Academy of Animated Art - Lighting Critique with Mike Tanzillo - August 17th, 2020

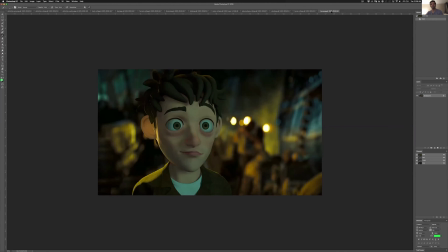So it's just like a little bit more wear and tear. So Keven, great start here, coming together well. You mentioned having a lot of lights, and it kind of shows. Like there's getting a lot of flattening in the front of his face here.
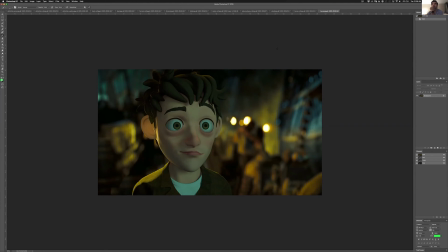And one of the things that I would recommend is, after you've lit something for a while, and this is going to sound crazy, but go ahead and save this file, save out another version, and then delete all of your lights and start over again. Because lots of times what you end up doing is you will
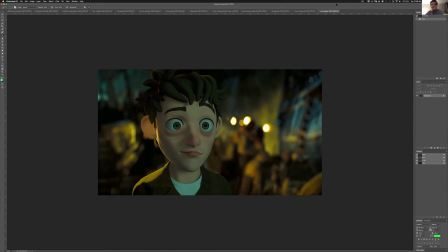not really be sure how, like, the best way to approach something when you first start. So you add different things. And then once you kind of get it looking the way that you want, you just keep all of them in there, when really you will often only need half of them. So at this point, I would encourage you to kind of pull them all out and start again,
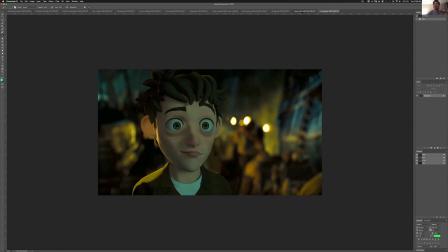because what's happening is it's like we're not getting a lot of these dark values, like in here on her eye,
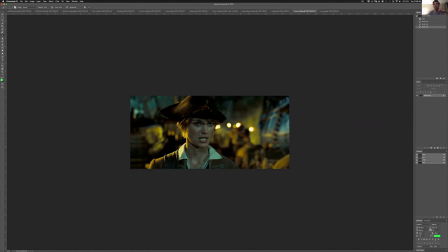and up around here, up underneath her chin, we're getting some more darkness.
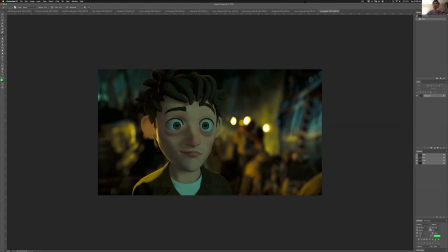And in yours, it's all just kind of filled in a lot, and it's creating a little bit more flattening and less shaping.
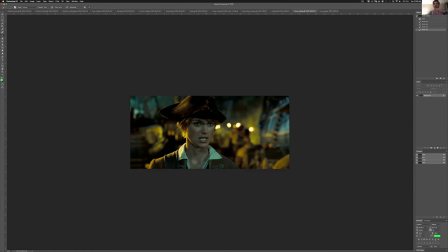So I think that would be your focus for the next step. And again, like up in the hat here, a lot of dark values that we can pull from, and it's all just kind of overly filled. In terms of this light coming in from the side, it's being pushed here is a lot of subsurface.
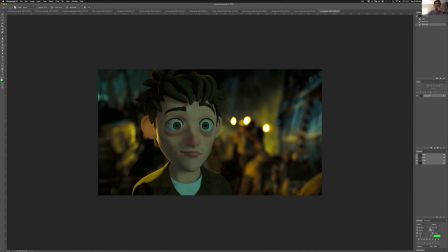You can have some subsurface, but that's a little bit strong. And also, even you kind of just want it around the tip of the ear, not so much in the dead center of it there. And then try and get a little bit of rim light on this side. You can see a little bit trickling down her side there.
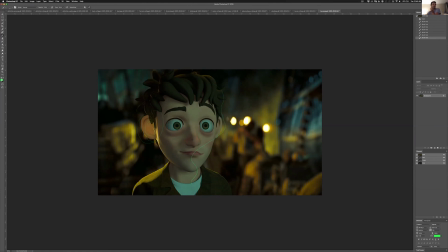And then we'll eventually work on the eyes, but I think that would be a really good place to start. You can also, her skin tone got a little bit more warmth in it than his does. His skin tone's feeling a little bit desaturated. So I would work with that and get that going.
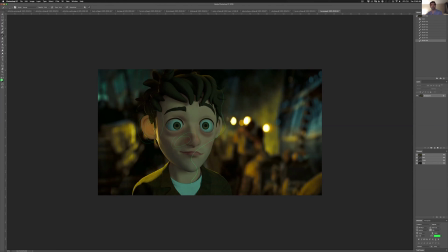And then we're going to pull up the last bit here. We've got the animated scene. I lost it. Give me just 1 second.
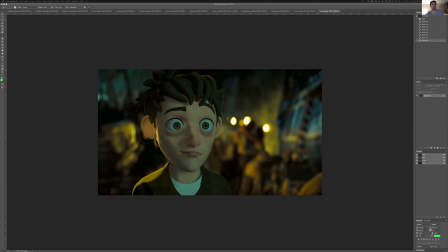Basically,
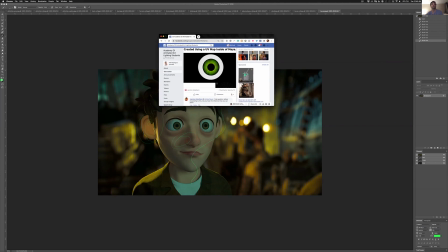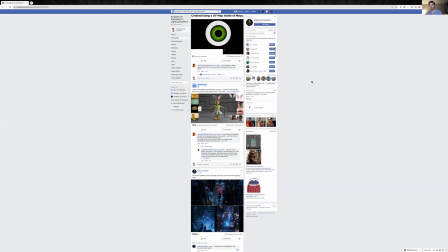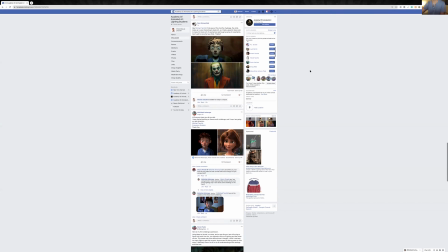so yeah, you guys can see all the beautiful work that's going on here. So here we go.
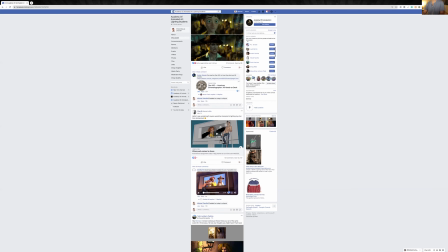All right, so basically Donika. That was a long build up to say that I think that this is good.
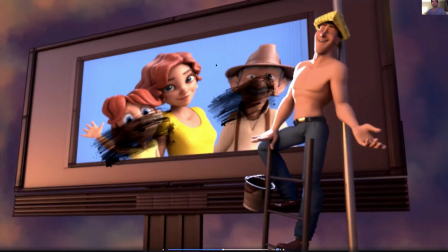I think you probably go ahead and render this with motion blur now. You get a good test at that. The one thing I question, and is this the most recent one?
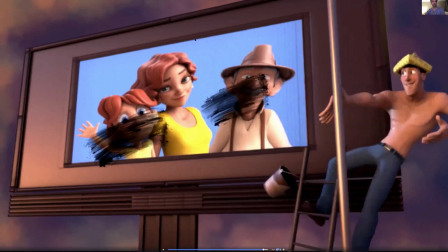Actually, this looks a little bit different. Let's see. Hold on. Make sure I got the most recent one up.
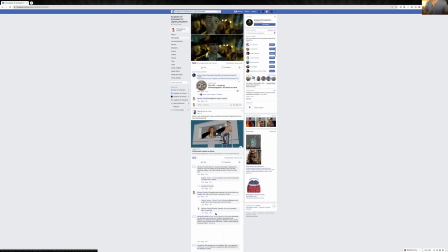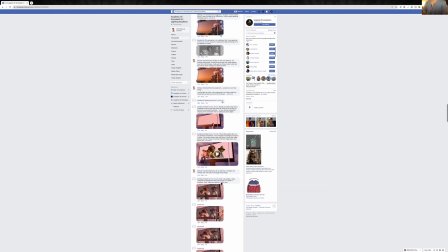Because what I was looking at was that you did a really good job on your background of separating out.
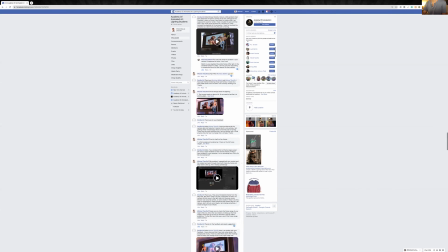Yeah, here we go. Lots and lots of iterations. Yeah, okay.
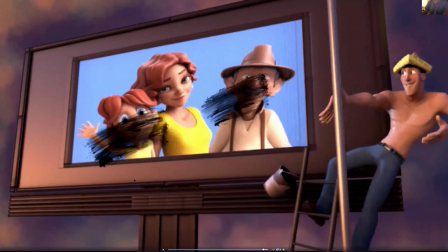Yeah, so you did a really good job of separating the background color a little bit more. And all in all, I think from the iteration that I saw, I think you're in a good spot.
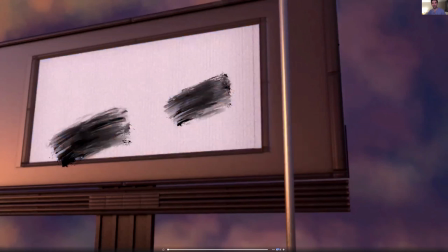To watch. The one thing that I would say was just watch out for the spotlight at the end. It's just like it's throwing me off because when the spotlight hits the screen, it wouldn't be that different. But I think it's fine as long as the animators go with it. And then double check with the animator on motion blur because you may want to be adding that as well.
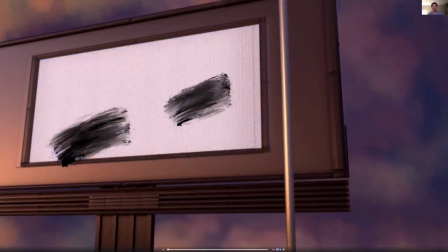But yeah, that's it. Hope you guys enjoyed that tonight. If you have any questions, just let me know. Let me hop out over here in Facebook and see if we have any questions. Hello, everyone that's joining me live. I know it's late at night, and I appreciate you guys hopping in. But yeah, so stick with us.